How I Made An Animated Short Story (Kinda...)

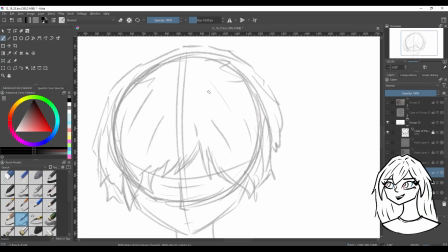(12:18)
I got it for refurbished for like $200 to $400, which is expensive, but it's not like $4,000 like a Cintiq can be. So very good, refurbished, used, but it works.
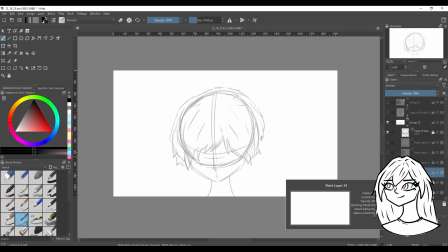(12:31)
It more than works. It does wonders. And so I'm very grateful to have that tool in my tool set.
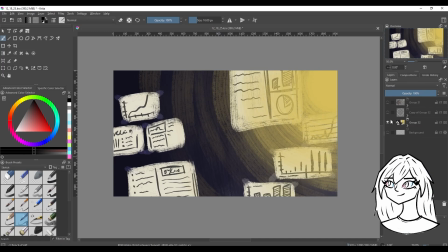(12:38)
But yeah, that's the background, and then the character. We got the shadow.
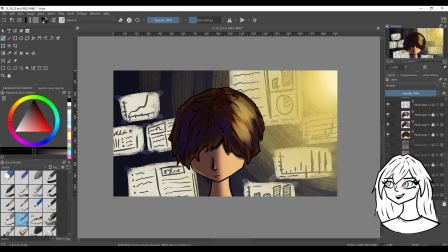(12:44)
If we get rid of that layer, we can just have the basic skin tone here.
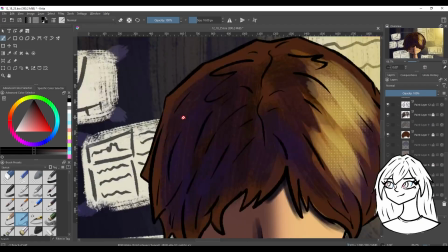(12:49)
The basic hair tone and all of the hair details are on these layers.
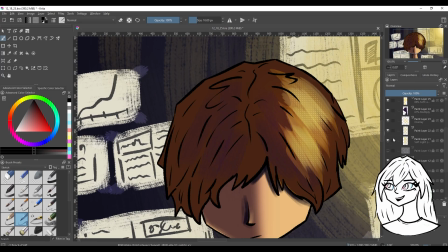(12:54)
Some of the shading is as well. Then we got these kind of highlights in the hair, some shadow on the face down there.
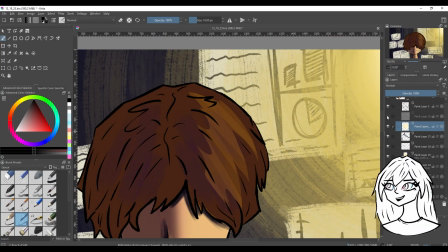(13:03)
Yeah, we got the light here, and then the halftone, not only on the hair, but on the light itself to kind of add some more detail and texture.
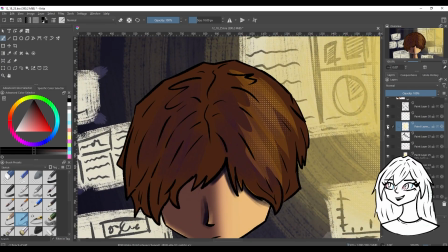(13:13)
And this is one of the reasons why I love using Krita, is because they have really, really good and really intuitive halftone brushes that actually feel like brushes. I mean, you can get really good halftone effects in Photoshop, of course. It just takes a little bit more effort, and I do know how to do it, but for like the quick
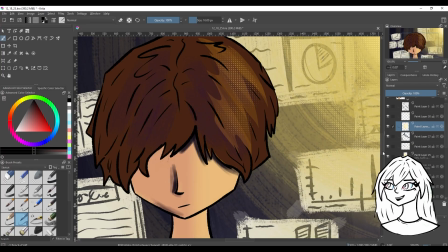(13:33)
illustration thing vibe of this series, maybe it's a series eventually, but this video,
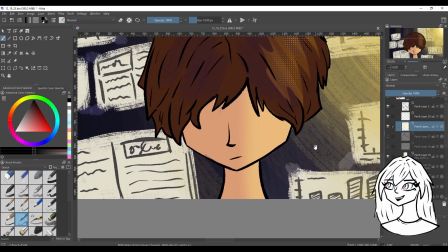(13:40)
this project, I just wanted to keep it really, really simple.
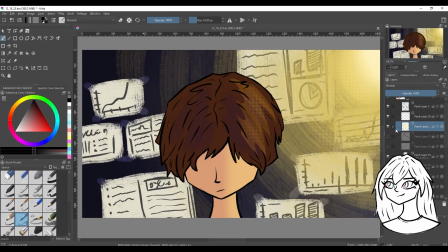(13:44)
And so I find that the halftone brushes within Krita are that simplicity, you know? And then of course the line art. Then you combine all these things slowly but surely, you get a really full, really cool picture.
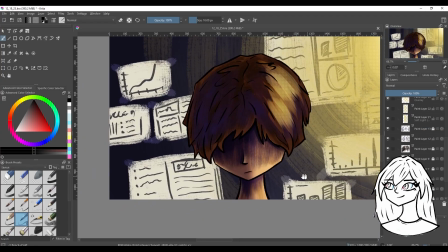(14:00)
You get art. I mean, this layer adds so much.
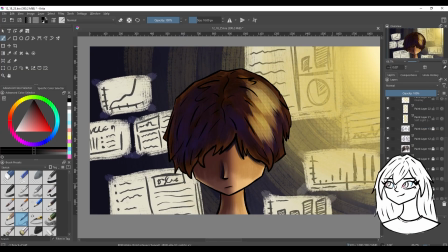(14:04)
I wanted to make it seem like really like impactful and like, oh, that this is a very big moment in human history, right?
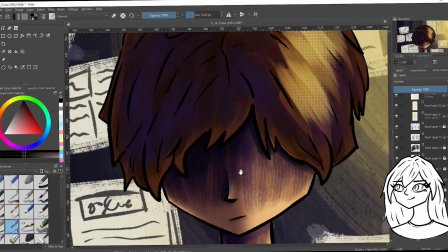(14:13)
So it's like this kind of like, oh my God. It just adds that feeling, you know?
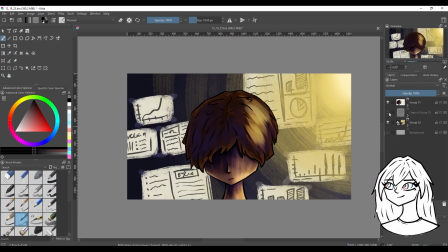(14:18)
Yeah, you can isolate the character and the backdrop, and I did have like a bold white outline at first. I needed to find ways to separate them and make it work because I didn't plan ahead that much.
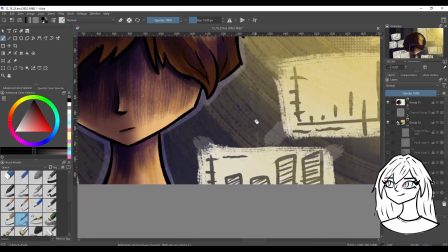(14:30)
But yeah, I love the look and the feel of this, and I love the outline itself too,
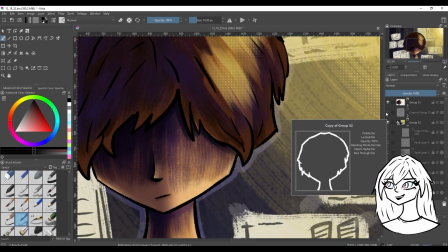(14:36)
which was kind of tricky to pull off because I had to
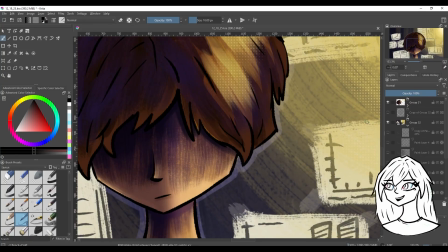(14:41)
separate these layers multiple times to try to get the right ones to fade in Premiere.
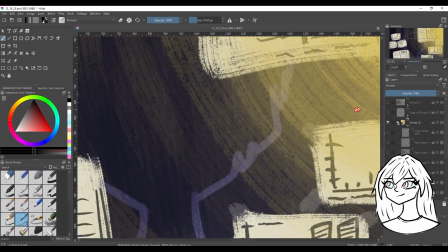(14:45)
And so if I was to turn this layer off, you can see there's still jagged edges, right?
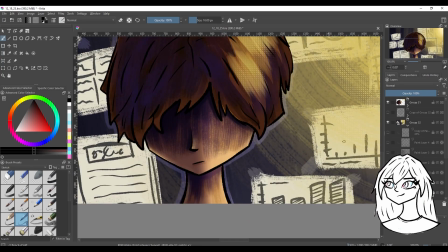(14:50)
It's not like locked to the character's silhouette. So I had to figure out how that worked, but I learned.
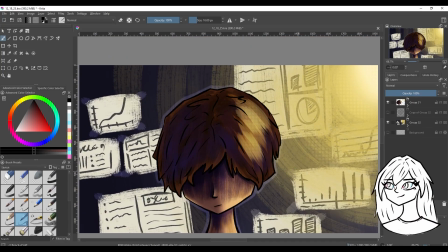(14:58)
All it really was trying to figure out the correct order to place things in and fade things in. But you know, super simple in the grand scheme of things.
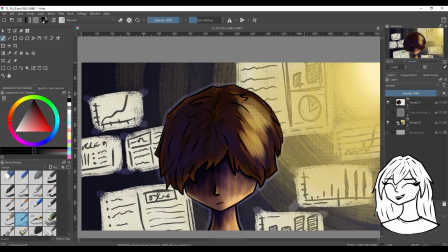(15:05)
It's not like I needed to animate 10,000 frames to make an animated thing. It's literally just this with a fading in image in the background with all those separations and an audio track over it.
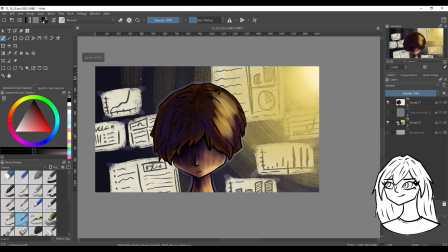(15:19)
That, I mean, again, I didn't want to overscope the project because I'm sure I could get bogged down in trying to learn animation properly, which I do want to do.
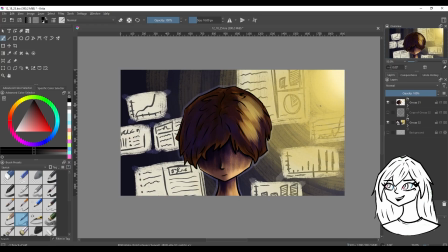(15:28)
But for a quick concept, a proof of concept, if you will, this is what I went with. And I think it turned out pretty good.
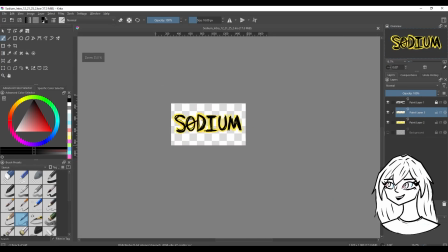(15:35)
Yeah, okay, and then this was the little title image, also made in Krita.
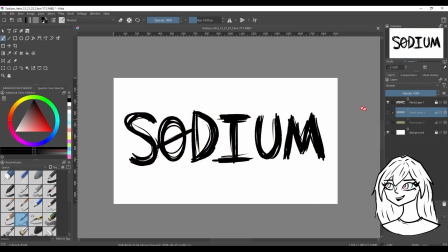(15:41)
I did a couple outlines. It's super simple. Just a very rough textured brush.
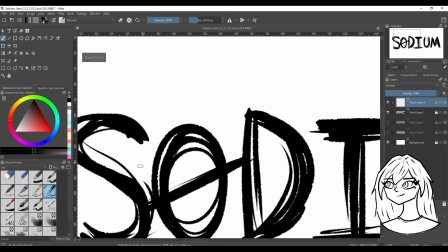(15:47)
I think it was this one. So yeah, you can see how it can really get scratchy and textured really quickly with that.
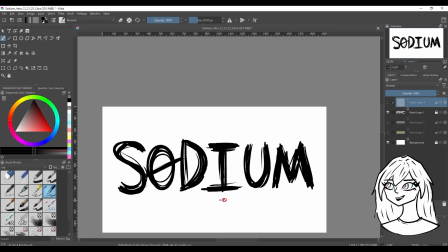(15:54)
But yeah, super simple, just drawing in the letters manually. It's not a font or anything. I'm sure I could turn this into a font if I really, really, really tried. I don't know how that works though. But I added a background to it in yellow to fit that kind of theme that was in the illustration,
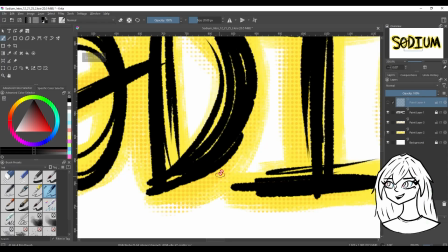(16:11)
added some halftone brushes in a darker color,
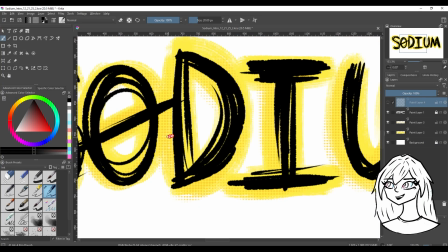(16:15)
or added a halftone texture with a brush to this in a different color to make it a little bit different.